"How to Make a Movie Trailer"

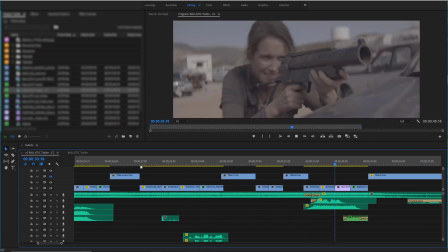So all of this is escalating to the moment that I see as Act 3, which is that big explosion.
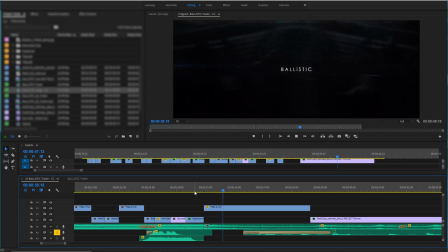That's our big climactic shot. Then we slam everything down into our title and end with our final shot that again clues to theme and tone. But now that I have a solid cut together, I'll send my titles off to Ryan Thompson for him to make them all sexy and whatnot, which the other Ryan, which I will refer to now as Thompson from this day forward, will eventually do a tutorial post on our blog of how he did those titles. So, you know, subscribe to our mailing list.
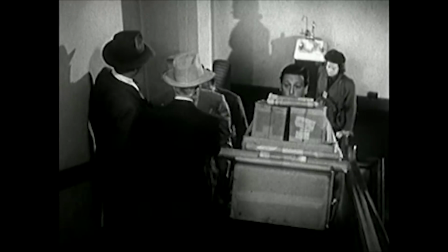This is Hurrying Harry. He doesn't look where he's going. He knows the stairs are there without seeing them.
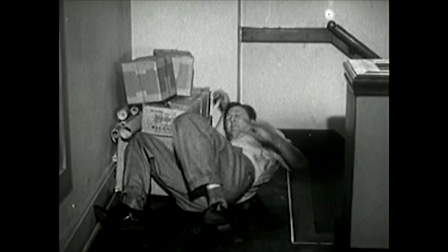Oh, my mistake. Somebody must have moved one.
Domain.com has all your website needs, including .com and .net domain names and intuitive website builders.
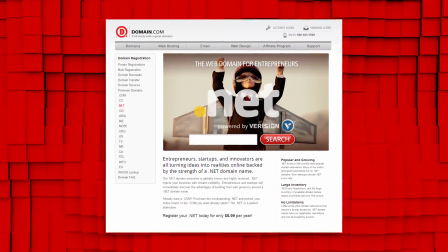Take the first steps in creating an identity online. Domain.com is affordable, reliable, and has the tools that you need to build a website so you can start sharing your ideas with the world on a professional website.
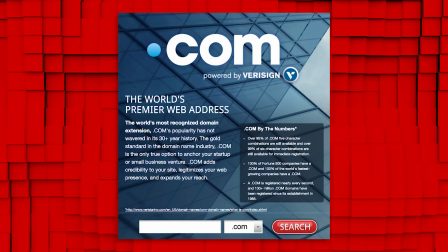No domain extension is going to help you tell your story like a .com or .net domain name.
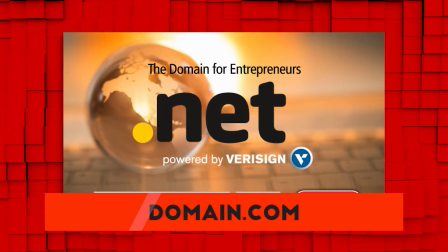And if you want to brand yourself online, Domain.com has over 300 domain name extensions to fit your needs from .club to .space. Of course, they're giving you 15% off. They're already affordable prices when you get domain names, web hosting, and email. Just use the coupon code FilmRiot at Domain.com's checkout, and when you think domain names, think Domain.com. Logo. So we have our cut locked and our sexy titles in, so now it's just a matter of sweetening.
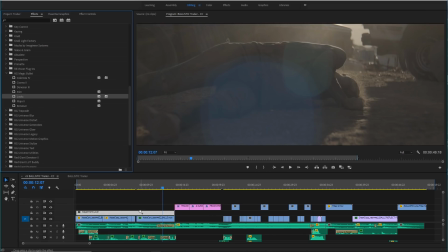First, I'll do a temp color pass using Red Giant's Magic Bullet Looks. In here, I can add a LUT to get things started.
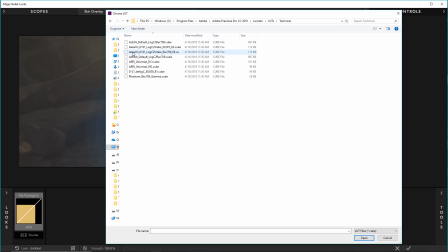So since we shot this, Canon Log 3, one that has been working really well for us, is the Alexa default log to Rec 709.
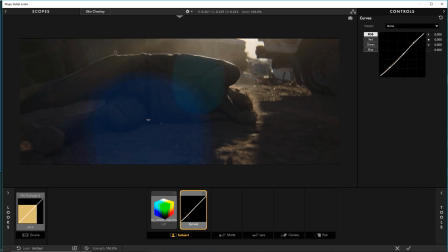That's a great starter, so I can start tweaking to find a good look that's at least in the ballpark of what I'm hoping for that I can now send to my colorist Asa.
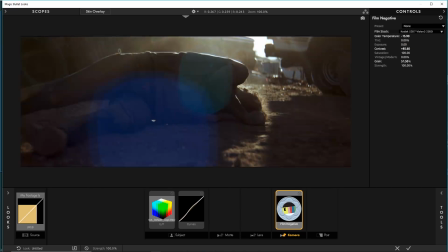And Magic Bullet Looks is crazy powerful and completely capable of finishing the grade on this trailer, but I have a colorist helping out on this one that has way more skill than I do in this area,
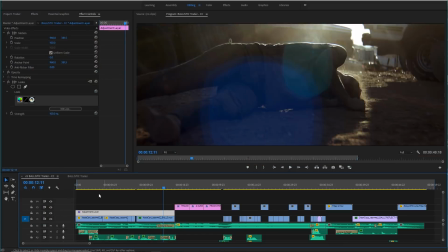so I'll do my best here so I can have an example grade to send him, and then of course a version without any grade at all. Now while I wait for him to complete that, I'll tweak my audio. The main thing here is creating room in the mix for the dialogue.
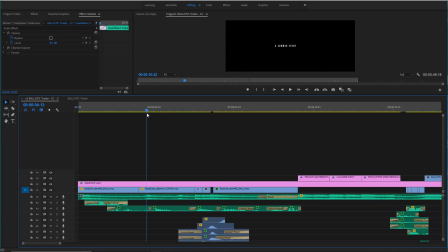Some of it, like at the beginning, I didn't want over top of everything else. I wanted it to be sort of hard to hear, as if eavesdropping on someone in the other room. But for the lines at the end, I did want that on top of the mix. You could always do this by auto ducking, but I did it manually in Premiere just by creating keyframes in the audio.
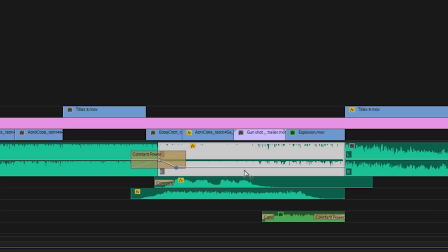So on the music track, I created my keyframe for the music. When the line happens, I pull it down and then bring it right back up when the dialogue ends. Then once I get my final color back, I can plug that in, and for this one, I wanted to add a little extra style. So for some of the quick action moments, since you aren't getting a lot of time to look at it, I wanted to add something stylistic that will pull you into the moment.
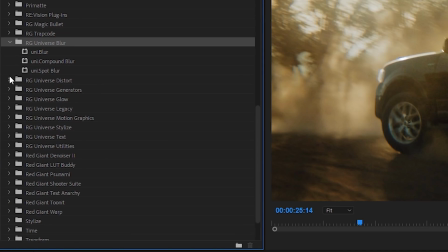So I went into Red Giant's Universe plugins, which, if you don't know,
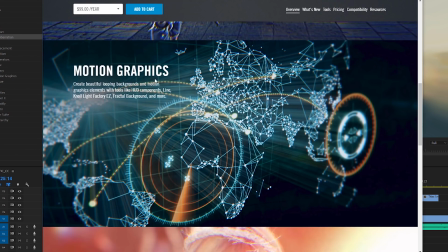Universe is a subscription service that gives you a ton of their best plugins and all the new ones and updates that are always coming out.
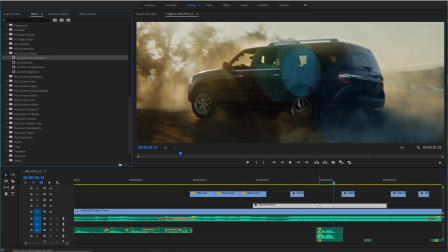But I'll grab the Chromatic Aberration plugin, which might be my favorite in the Universe set.
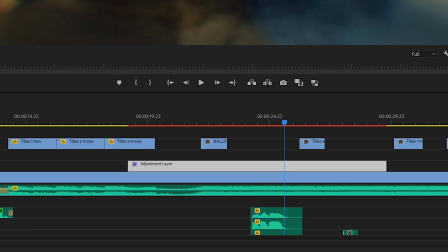Then I'll add that to an adjustment layer to add over specific clips and tweak the parameters to tone it down a bunch.
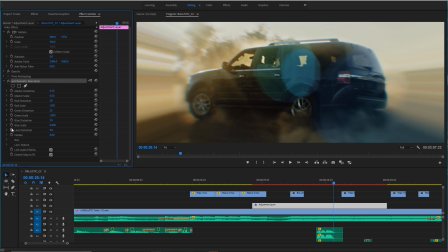I want to feel it more than see it, so I'll tweak the master distortion and scale and the individual colors, just sort of moving things around until I get the look that I want.
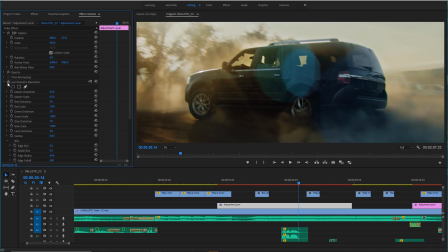And when I'm done, if I flick this on and off, you can see that though subtle, it is doing a lot.
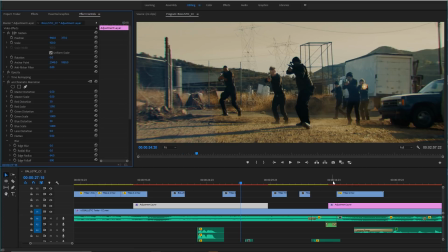With it on, it's drawing you into the center, focusing in more on the action, which is even more obvious on the final explosion shot. But now with everything in and graded, we have our final trailer. And that's it, my approach at creating a trailer.
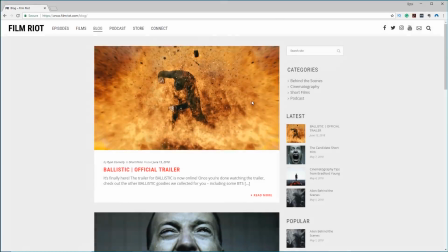If you want to check out the trailer again and our poster and a bunch of BTS that we already have out for Ballistic so far, you can find that in the blog section of our new website.
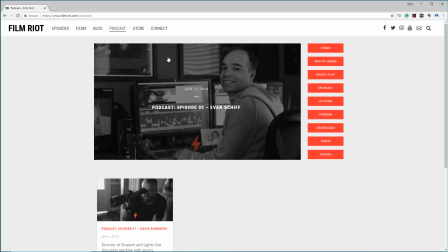Link for that below. And while you're on our website, make sure you jump over to the podcast page and check out our latest podcast with the editor of John Wick. And so far, we've launched a new podcast, a new website, the poster and trailer for Ballistic all this month,
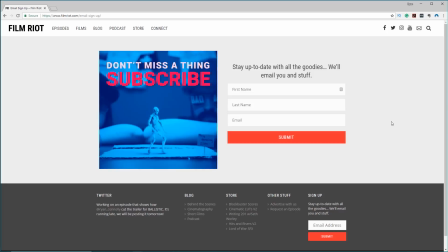and there's a lot more on the way, so make sure you sign up for our mailing list so you don't miss any of those goodies. Links to that and everything else we talked about below, and I'll see you next time when I take over a large government building to clear my name.